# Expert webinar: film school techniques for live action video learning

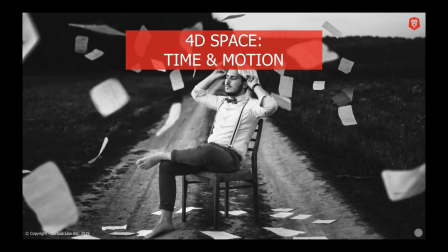So what we've got here is basically, and we've covered every aspect of the screen in terms of a scene. Now we're talking about moving from scene to scene. So we're talking about the time elapsing in a video and the motion of characters within the video.
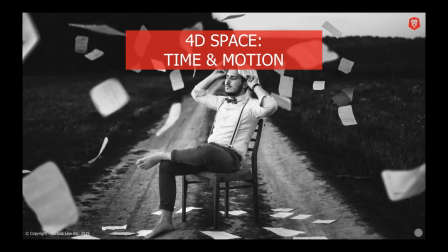And specifically in this one, I want to focus on transitions and how powerful those can be to create momentum in our learning videos. because one of the biggest challenges we all know is we don't want to have videos that are too much longer than,
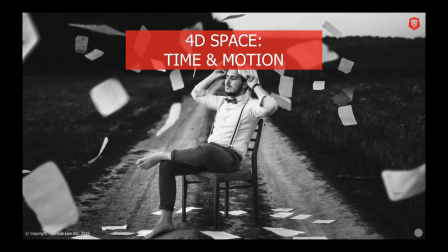you know, three to five minutes. And to keep information down to that sort of small bite-sized nuggets of content is challenging and transitions and momentum can help us with that. So let's have a look what that looks like.
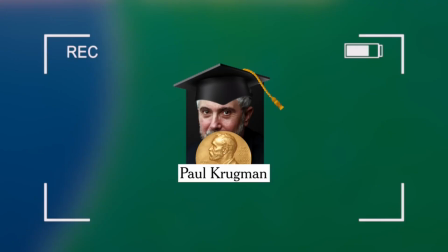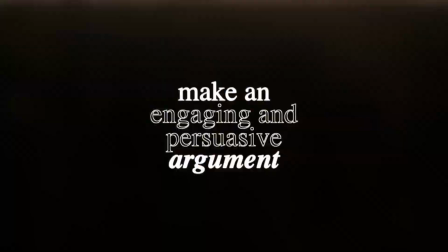Our goals are the same, to make a persuasive and engaging argument.
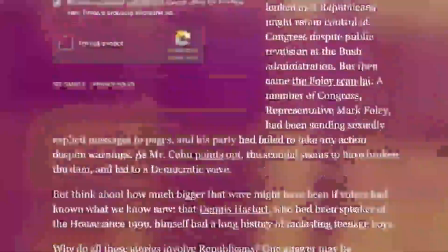And just like writers pay close attention to the flow of their words, carefully crafting the transitions from one idea to the next.
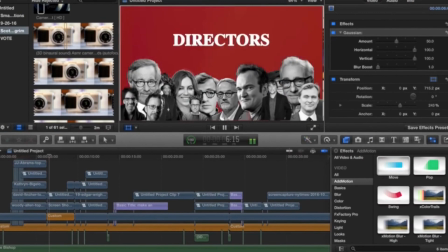I see the rhythm and momentum of my videos as crucial to their effectiveness.
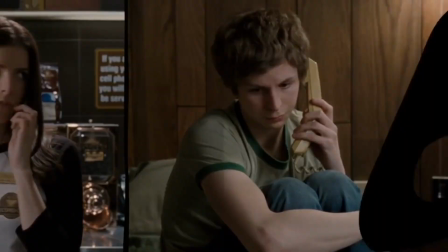And here's where I can learn a lot from Edgar Wright.
Can I get back to you on that?
Edgar Wright is a master of rhythm.
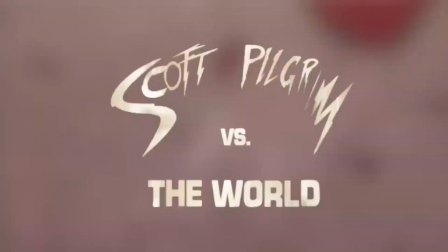What you just saw is one of many extraordinary scene transitions from Scott Pilgrim vs. The World.
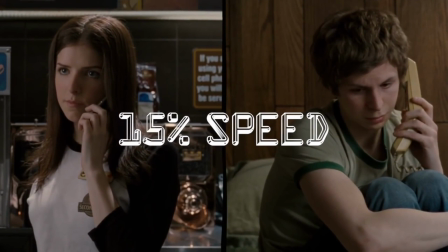It lasts about four and a half seconds, but it's worth taking a second slower look.
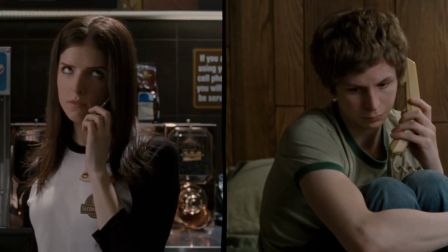This transition is all about movement to the right.
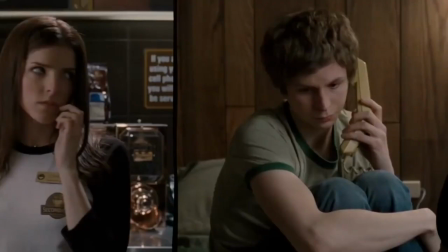It kicks off with Anna Kendrick looking to camera right, which is the direction of the movement, but she's also looking at her brother through the split screen.
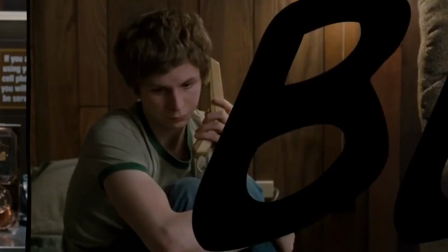Her split screen is keyframed off to the left and so is Scott Pilgrim's,
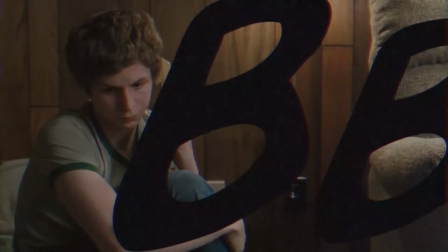but Wright has cleverly positioned him left in the frame so he can bring in the unseen right-hand part of the
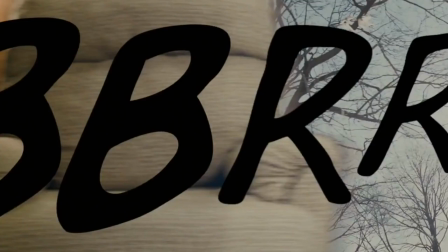shot to extend the dolly wipe and the right of that frame is the armchair which wipes across to
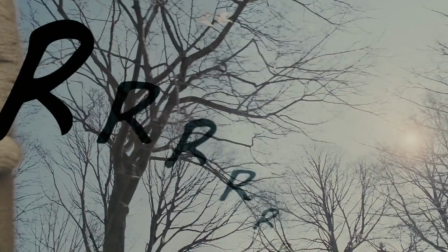reveal the next outdoor setting and the onomatopoeia letters of the school bell aid this
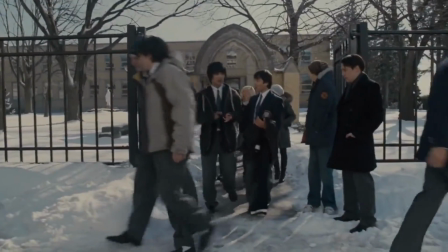transition into a shot that continues the motion by actually dollying to the right.
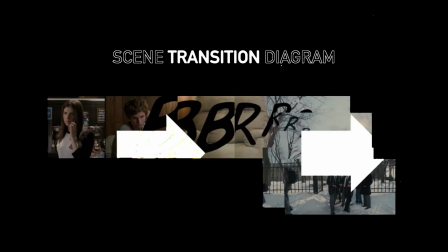If you were to diagram out this transition it would look a little like this and it gives you a better sense of just how much care is put into a handful of frames.
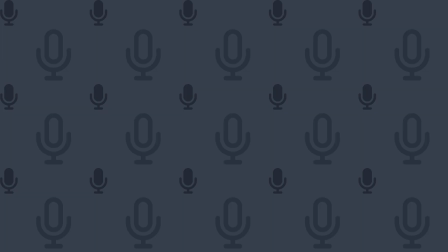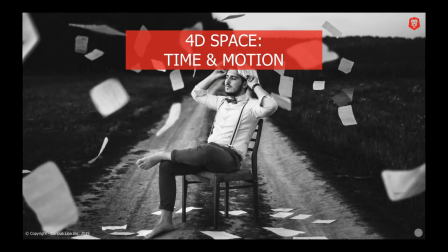So, Edgar Wright, I don't know, for those of you who are not familiar, he did Scott Pilgrim, Hot Fuzz, a lot of those kind of movies. He is an absolute master at transitions, and you can see how much thought, how much effort, how much detail went into just that one transition.
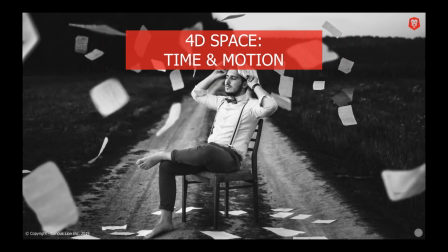But what he was able to do there in, I think it was even a few seconds, was show that scene transition, and put us right in this school yard where the closing bell is gone and people are leaving school.
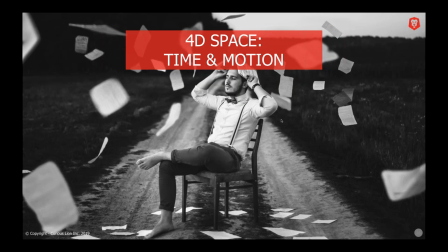All of his films are just littered with these kind of transitions. There was a lot going on there.
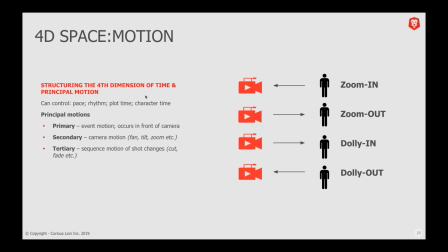So he mentioned the framing we saw as well, which we talked about earlier, was quite interesting of just positioning characters in different places, especially so that he could then transition with a wipe. So that was another thing he mentioned.